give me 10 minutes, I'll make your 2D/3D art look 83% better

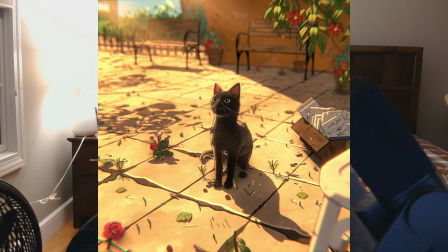[0:00]
Are you someone that gets stuck in pushing your art to look better and more beautiful? Or are just someone who wants to take that visual look of your art to the next level? Well, this video is for you.
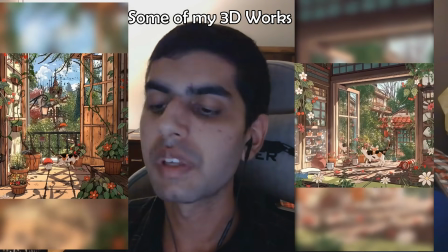[0:09]
The tips in this video will help you to make whatever type of stuff you make, whether it be 3D or 2D art, realistic, semi-realistic, anime styles.
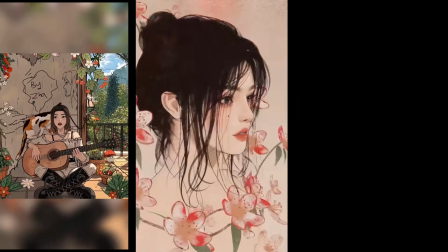[0:17]
These fundamentals that I teach you in this video are going to help you with pretty much all of it, as art isn't just about using the buttons in Blender, but also brushing up on the fundamentals of art as best as you can. Now, to demonstrate these important tips to you throughout this video, I'm going to use a piece I'm working on right now. Actually, it's a scene from one of the animations I'm making right now, which will be released next video, so stay tuned for that.
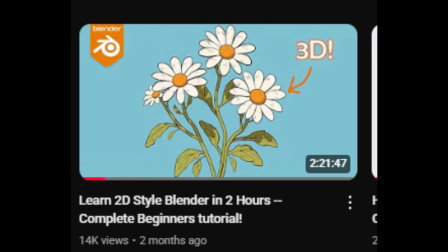[0:38]
Also, if you're new to Blender, I have a complete beginner's tutorial in the description, so check that out if you need to.
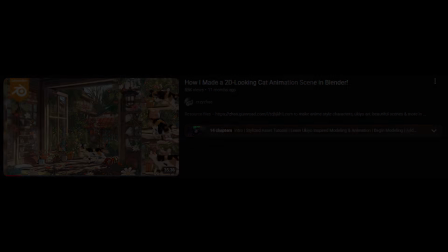[0:43]
And also the cat model for this is available in this video. And now, let's start. Okay, tip number 1.
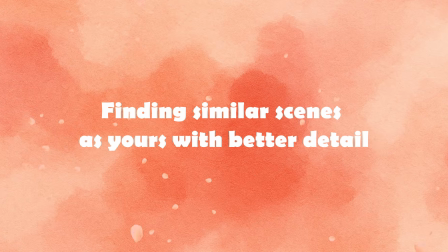[0:49]
So tip number 1 is the details comparison trick. So now let's go back to the beginning of when I was making this.
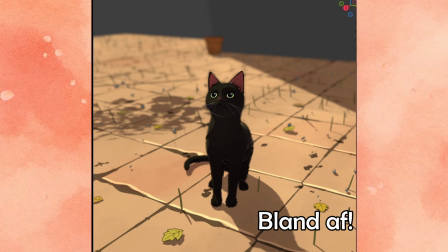[0:55]
You'll notice that the floor and pretty much everything looks super bland. There's really no character to it whatsoever. Now, a lot of artists would just sit there and be like, it's fine enough, and hit render. But what I did to improve it was something I like to call a detail comparison. So how do you do this? Basically, this is a process of finding some image similar to the type of scene you're currently making and taking in that detail from it.
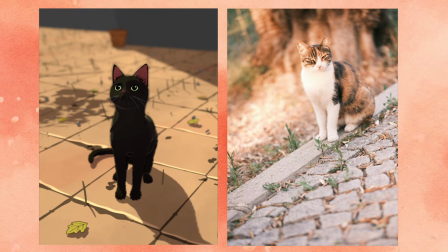[1:17]
So take this image for example. You can see when I compare it with mine, it's just way better in terms of its detail on the floor and like tiling area. And since it's better, that means I want to take from this and sort of apply it to my own work somehow.
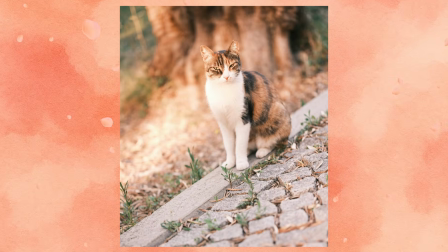[1:29]
So I took the idea of like these leaf plants that were coming through the cracks, for example, as well as these wood chips that were everywhere, and just the whole like general grungy feel, and applied that into the art that I was making to make it a lot better. So now this might sound obvious, but most people gloss over stuff like this. They don't actually remember to always do this, so that's why I'm mentioning it as one of the tips. It's really important that you find useful images that look better than what you're making, because that will give you a clear vision as to how to improve it. Okay, so tip number 2 is mind your lighting. So I like to consider lighting as the skeleton of any piece of art, really. Lighting is truly one of those things that just totally makes or breaks any piece that you work on. So look at these two images, which is more eye-catching? Definitely the one on the left. So naturally, if you took inspiration from the one on the left in your art, you'd probably have a better time overall.
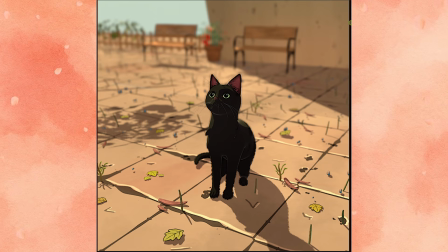[2:15]
Now, if we examine our Mr. Cat scene here, it looks super bland, but using the image I showed earlier,
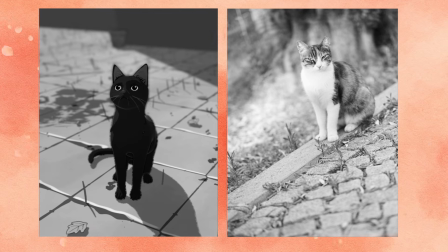[2:20]
I grayscaled both our art as well as the image I was looking at to try and see why mine was looking flat. And the reason was immediately obvious. The floor was just so dark, and so I immediately upped its brightness significantly.
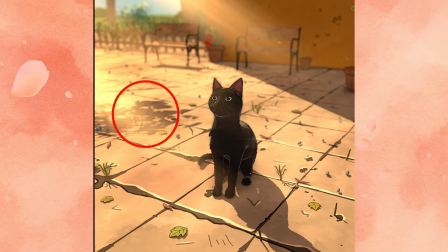[2:32]
Not only that, but I felt like this whole area on the left was like really bland, so I threw some foliage above it to cast a shadow down below, which helped it to look better. Honestly, shadows and lighting like that is just like a really fast way oftentimes to get easy detail, so it's just something I like to do. Okay, now once again, looking at some images, I realized that in scenes like this, the lighting isn't just bright,
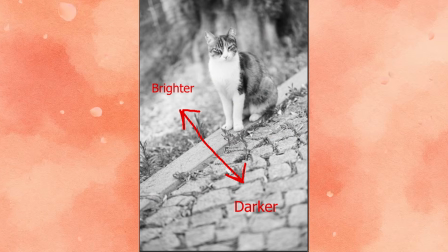[2:51]
but there's also some sort of an additional gradient of brightness, sometimes from where the sun is coming,
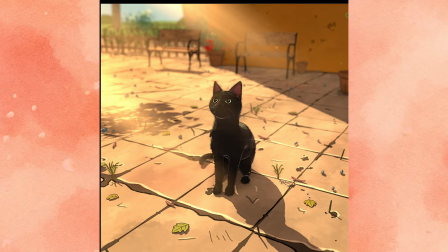[2:56]
just like I'm circling here. So I implemented that here as well by adding a gradient and even some god rays on the left side of the scene. And what that did was it basically gave this effect that doesn't just go bright and dark, it's like bright, then less bright, then dark. And of course the reason I did that was because when I was looking at different lighting images and stuff like that, I just saw that this was something that happens oftentimes, and I wanted to try to see if it looks good here, which it ended up did looking good, so that's why I kept it.
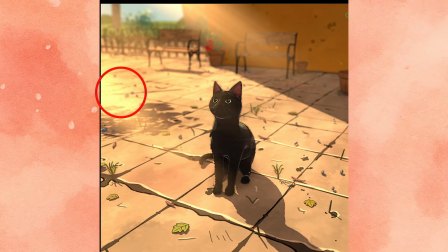[3:22]
Now obviously guys, the lighting here looks a lot different as well, and that's because I added a glare to this whole area, which is something I'm now going to talk about in tip number 3,
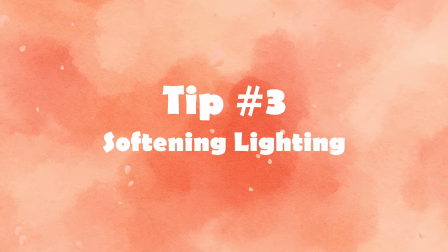[3:30]
which is softening the lighting somehow. So there's a lot of ways to do this. You could actually just do it in a whole other software if you want, but I like to do my compositing in Blender personally. So in reality, light isn't just a completely flat thing, it glares and does all sorts of stuff.
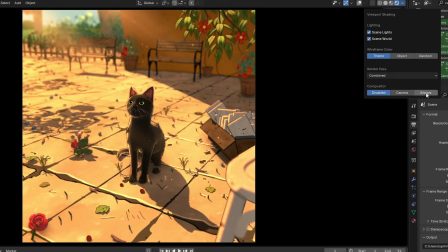[3:44]
So generally within Blender, I like to enable compositing to always, and in whatever scene I'm working in, I add a glare node.
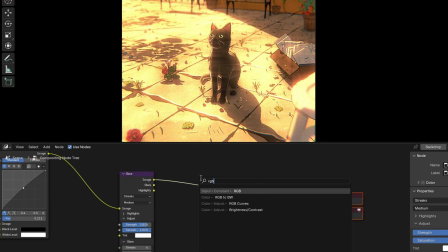[3:51]
Usually using glare will make the scene less contrasted, so to compensate, I add an RGB curves node after it to give the scene more contrast.
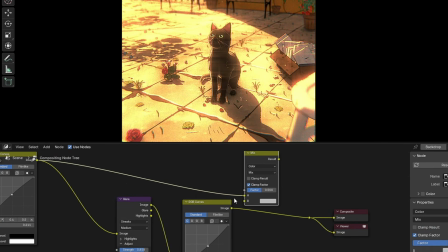[3:58]
Then I connect everything up with a mix node, so I can slide between what we had previously and what we just made.
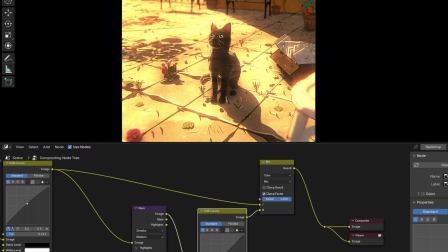[4:03]
So this may seem like more of an obvious tip, but it's an easy thing to forget.